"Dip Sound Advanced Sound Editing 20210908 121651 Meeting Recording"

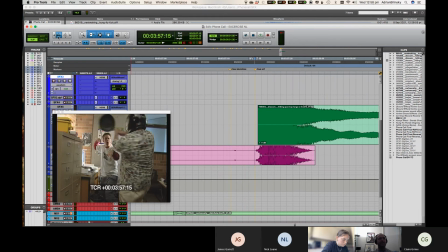41:55 Now we want it to be, what would make sense is if it happened at the same time, but we have two different transients.
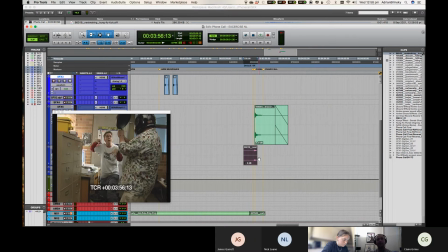42:03 Let's just sort of make the punch a little bit early and then make the ring a little bit later and see if that works. Yeah. A little bit louder there.
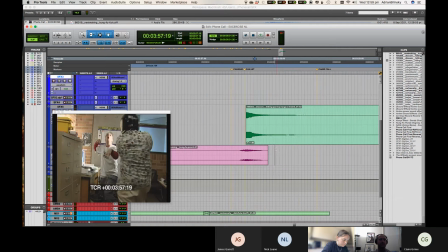42:27 Yeah, so
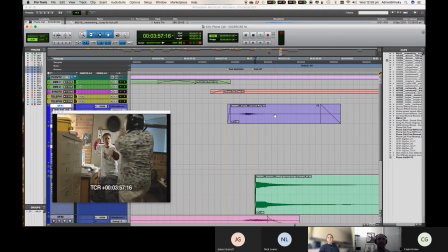42:30 again, it is a good idea to just try and layer these things because this is going to make a bit of a more interesting go of the event itself. And that has a really long intro, so let's just cut it down to size.
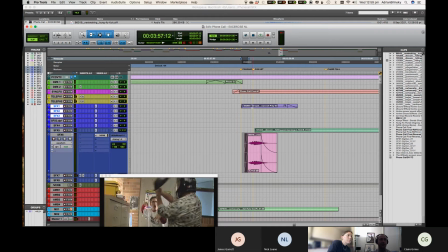42:45 Now that I've done, what I wanted to do with Elastic Audio, again, it is a good idea just to, if you aren't sure whether you left your Elastic Audio on or you turned it off, there is that little thing on the right-hand side there. It kind of looks like a little trident. That means that Elastic Audio is still on.
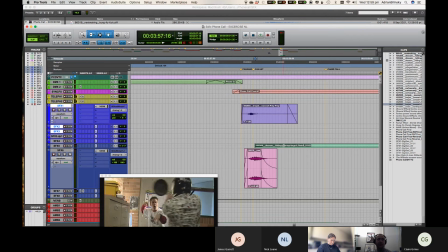43:03 So again, if you don't want to chew up too much CPU, you just want to commit that and then everything will be fine. So we've got
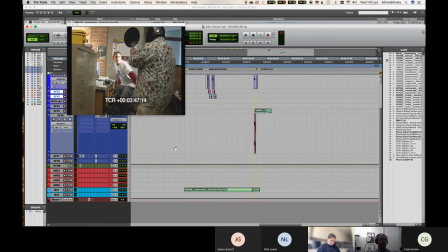43:15 just a little music thing that we played with.
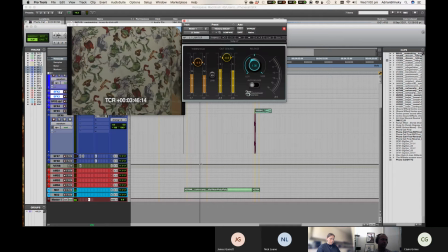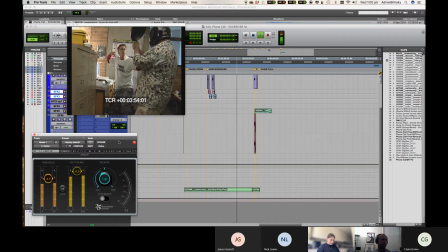43:26 My toasted grind at the end of the phone had put me out of sync. My powers are unstoppable.
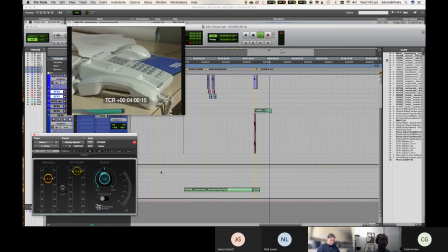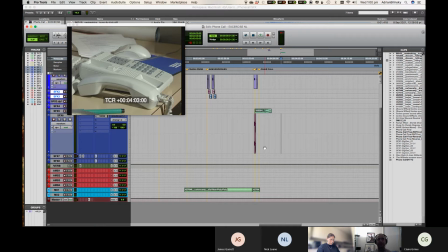43:40 So yeah, that's just a little bit of a demonstration of how you can utilize Elastic Audio for both of those things.
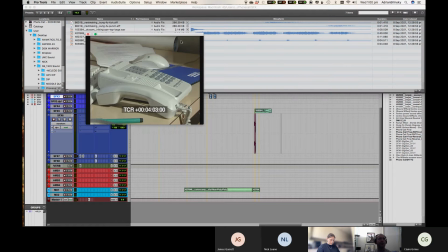43:45 Let's just have a look at that other music that we brought in, the 80s music.
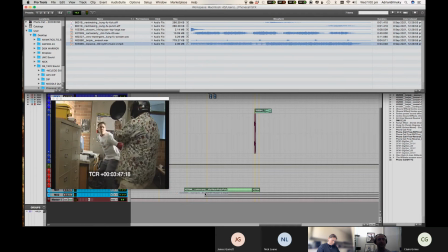43:54 Because I do like that. The thing about rhythmic elements, I mean, I like it because I have no
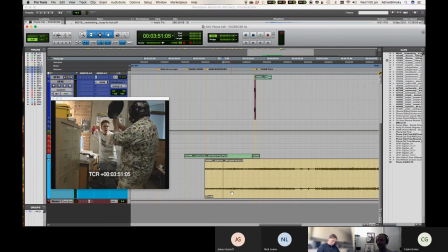44:00 taste, but the thing about rhythmic elements is it does sort of tend to pick up the pace a bit.
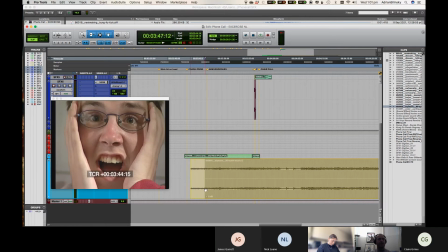44:06 So it would be nice just to see what this sounds like. I wonder if maybe we can, okay, so we've got the crash zoom there,
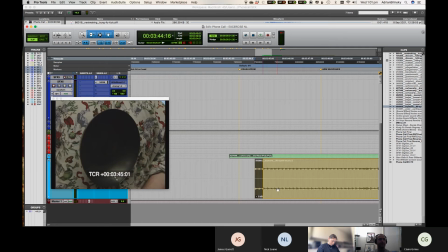44:16 and that's accented with the flute. Maybe it would be nice to have like a boing or whatever.
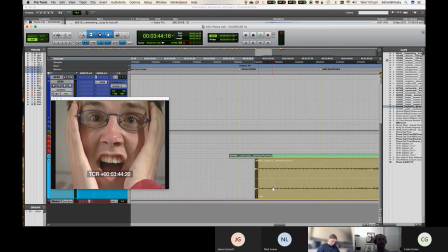44:24 Maybe we can, as soon as there's a threat, like from the saucepan, maybe we can bring that action music in on the saucepan,
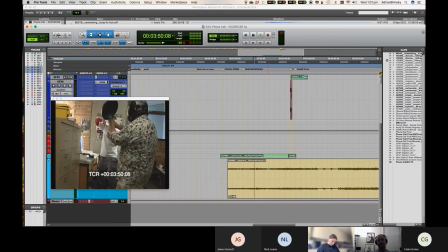44:31 which would probably predict that that saucepan's going to be used to hit something.
My toasted grind at the end of the phone had put me out of sync. My powers are
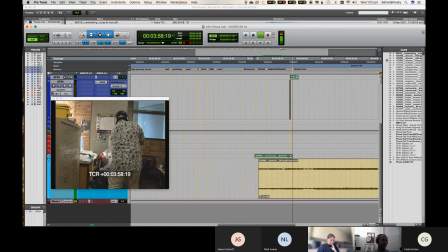the one thing I do love about MIDI and people sharing files is they usually stick to the key of C, it seems.
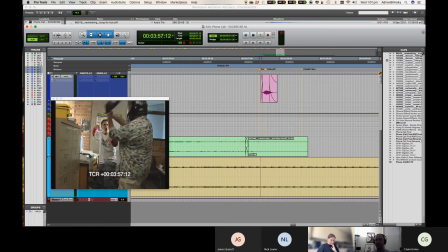45:00 So that was actually in tune, which is a bit strange. Yeah.
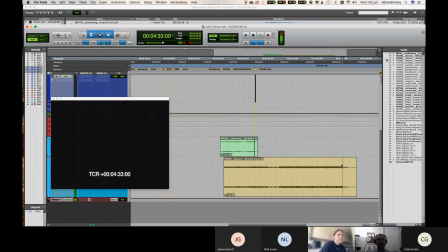45:05 So, yeah, you can kind of... Oh, there we go.
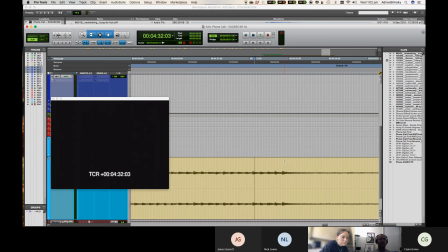45:11 Let's have a little bit of a look at how we might want to edit this.
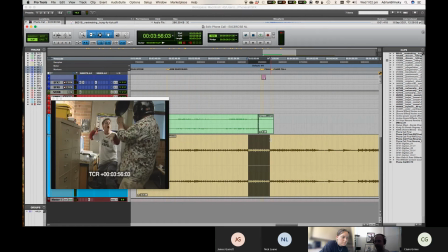45:14 That was definitely not the right length, and it's never going to be the right length, of course, unless you compose it yourself. But tab to transient, really handy, yeah? So that button there, remember that when that is engaged and we have our cursor in the clip,
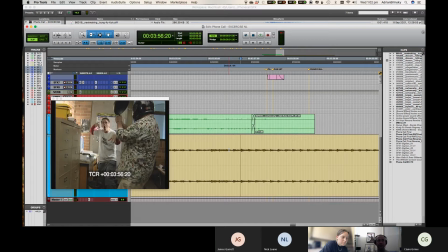45:32 when we hit tab, it'll just go to the next transient, which is a bit of a kick in the snare in music usually. So let's find that moment where it gets smacked. Maybe we want to accentuate him hitting the chair.
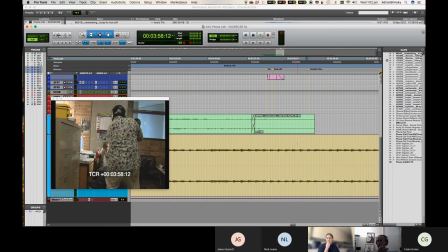45:50 Yeah, it's always good to try and pick a moment with the vision. We're always doing something to the visuals.